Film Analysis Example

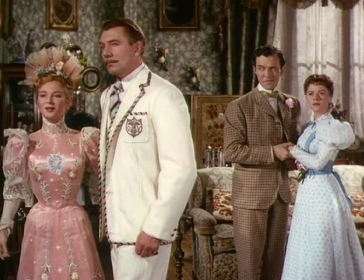What does this mean? Merely that I am engaged to Mr. Worthing, Mama. Come here.
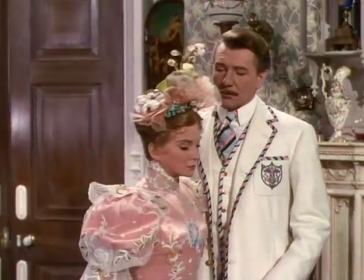Sit down. Sit down immediately.
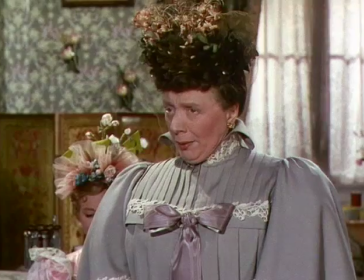Mr. Worthing, you will clearly understand that all communication...
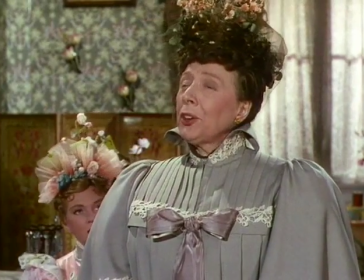In this shot, the focus is on Lady Bracknell.
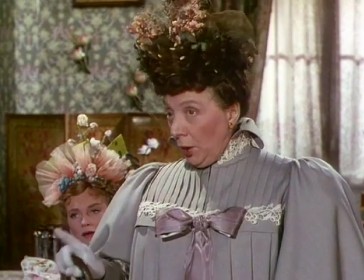Because it is a medium shot, and because of the angle, Lady Bracknell is the centre of attention and takes up much more of the screen than Gwendolyn, who is partially hidden from view.
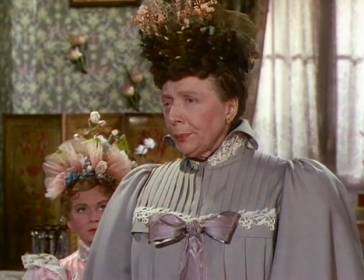Through this character placement and the camera angle and distance the audience can see that Lady Bracknell is by far the superior of Gwendolyn and has much more power and authority.
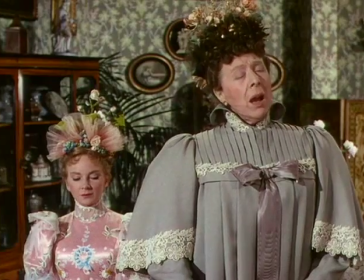Throughout the text authority and power seem to increase with age and money and Lady Bracknell is both old and rich.
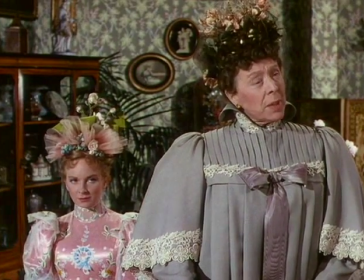This shot reflects her authority and Gwendolyn's lack thereof.
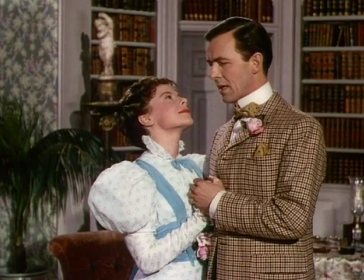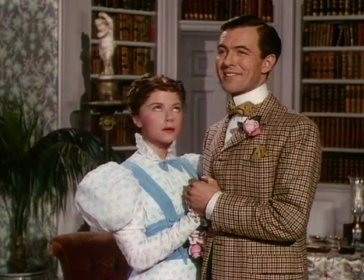When did Mr. Bunbury die? Oh, I killed Bunbury this afternoon. I mean, Bunbury died this afternoon.
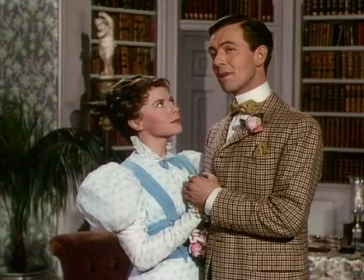What did he die of? Bunbury? Oh, he was quite exploded.
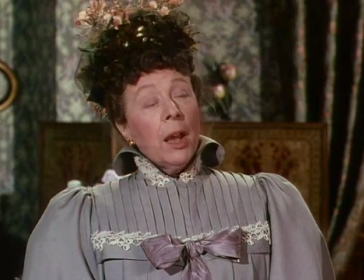Exploded? Was he a victim of a revolutionary outrage?
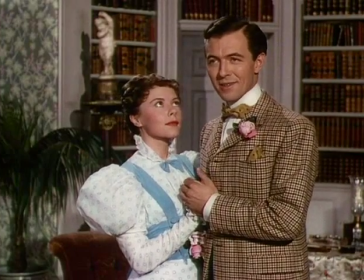My dear Aunt Augusta, I mean, he was found out. The doctors found out that Bunbury could not live.
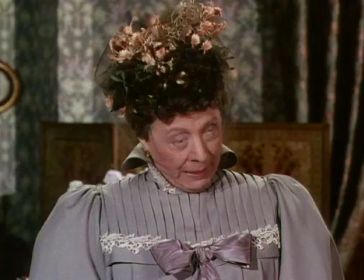That is what I mean. So, Bunbury died. And now that we have finally got rid of this Mr. Bunbury,
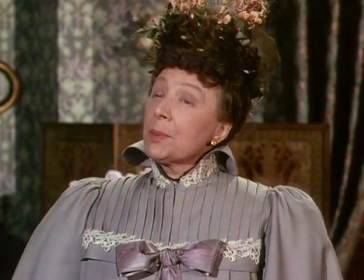may I ask Mr. Worthing,
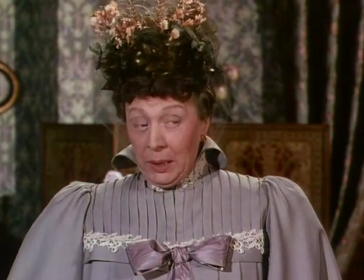who is that young person whose hand my nephew Elgin is holding in what appears to me to be a peculiarly unnecessary manner?
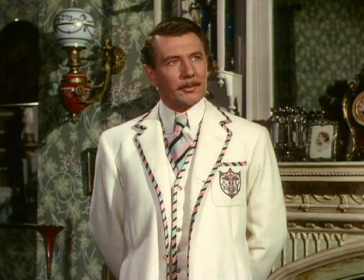The mise-en-scene in this shot consists of Mr. Worthing, a rich man dressed in a clean,
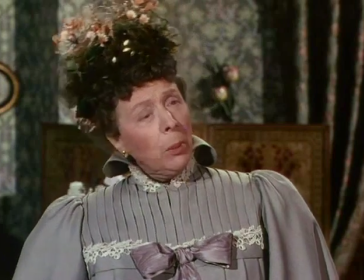white, expensive-looking suit, standing in front of a number of shiny, clean, expensive-looking items.
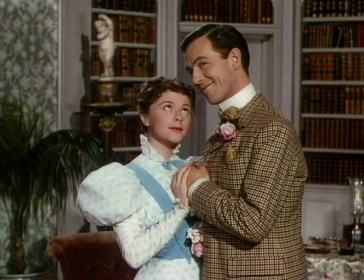As though this wasn't enough to demonstrate how rich Mr Worthing is, the scene is set in a country house, something that only wealthier people would be expected to have.
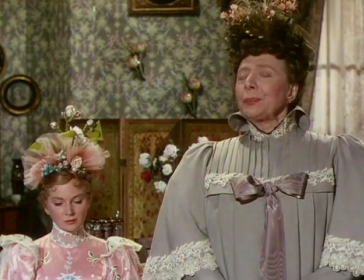Throughout the importance of being earnest, rich people are expected to live like rich people,
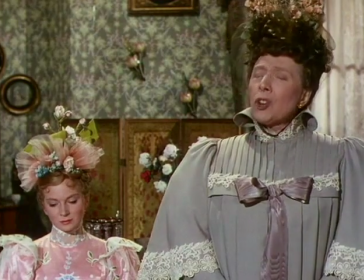and from this part of the film alone, it's quite clear that Mr Worthing is not only a very rich man,
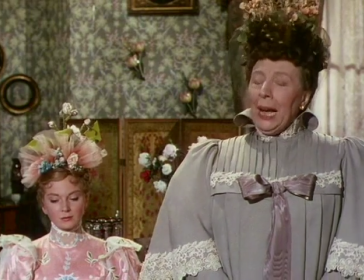but also that he lives accordingly.
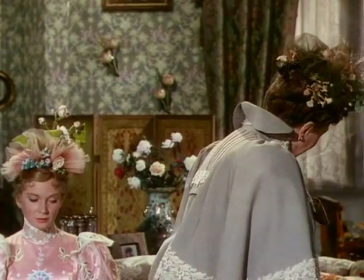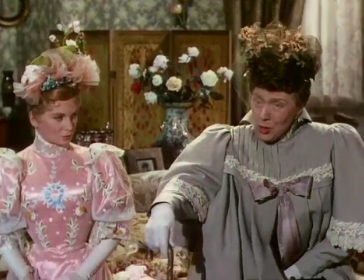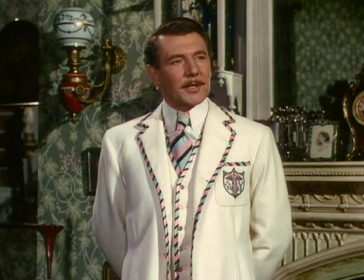Miss Cardew is the granddaughter of the late Mr. Thomas Cardew of 149 Belgrave Square,
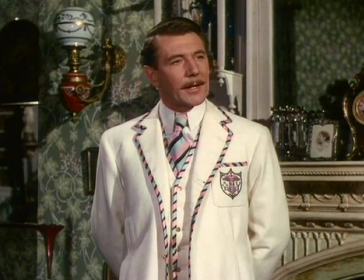South West, Jervis Park, Dorking, Surrey, and the Sporan, Fiveshire.
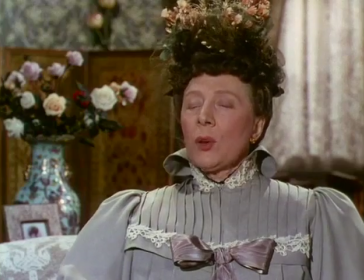That sounds not unsatisfactory. Three addresses always inspire confidence, even in tradesmen.
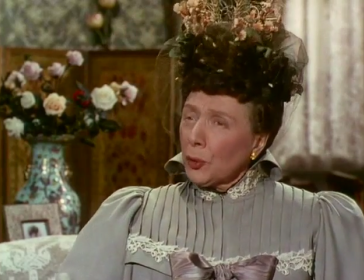But what proof have I of their authenticity? I have carefully preserved the court guide.
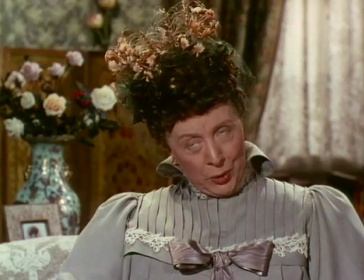Throughout this entire scene, there are flowers in many places around the room. Although it wouldn't take a rocket scientist to guess that the flowers are symbolic of romance and love,
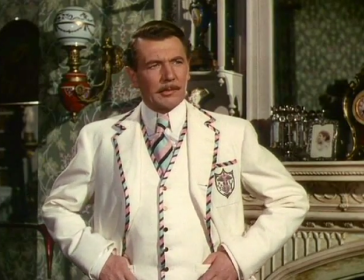it is worth noting the dried up flowers in Lady Bracknell's hair, as opposed to the bright,
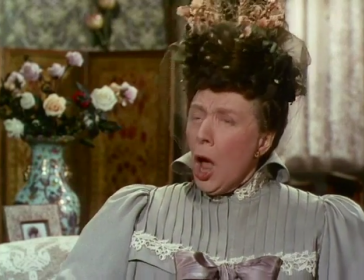colourful flowers everywhere else in the room.
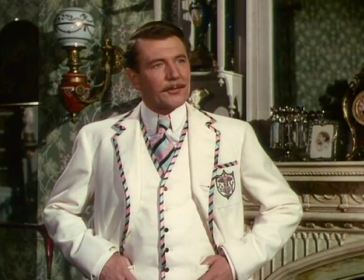In the context of this point in the film, it would be fair to say that the flowers are not only symbolic of romance, but also two differing views on the nature of marriage.
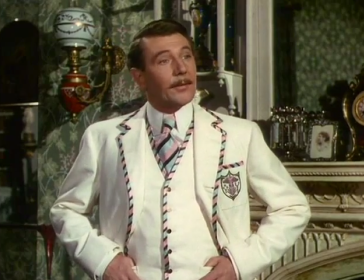While the younger people in the room are all currently of the mindset,
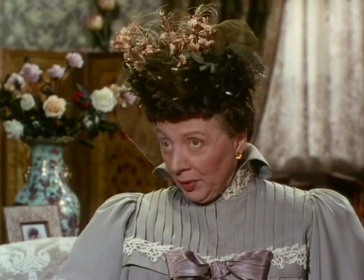that marriage is a romantic experience, Lady Bracknell is of the opinion that marriage is about social status and money.
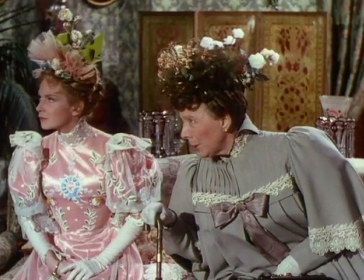Accordingly, the flowers around the room are bright and colourful, while the flowers in Lady Bracknell's hair are lifeless and dull.
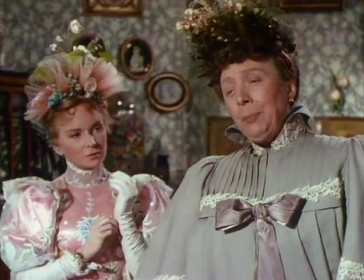As a matter of form, Mr Worthing, I had better ask if Miss Cardew has any little fortune.
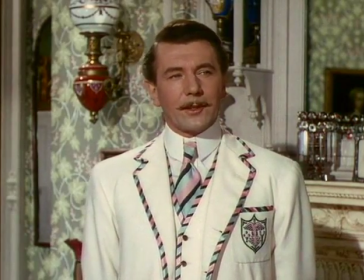Oh, only about £130,000 in the funds, that is all.
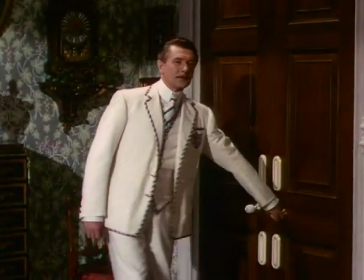Goodbye, Lady Bracknell. So pleased to have seen you. One moment, Mr Worthing.
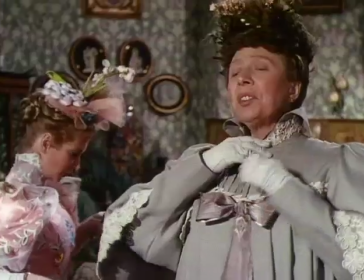At this point in the film, Lady Bracknell undoes her cloak.
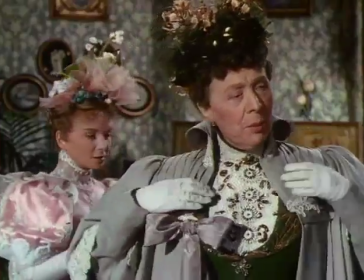Beneath the dull grey cloak is a brighter, more colourful top, hinting that, perhaps,
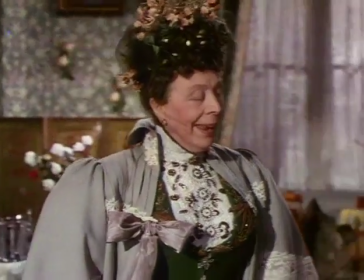there is another side to Lady Bracknell, and that the cold, grey old woman is but one aspect of her personality.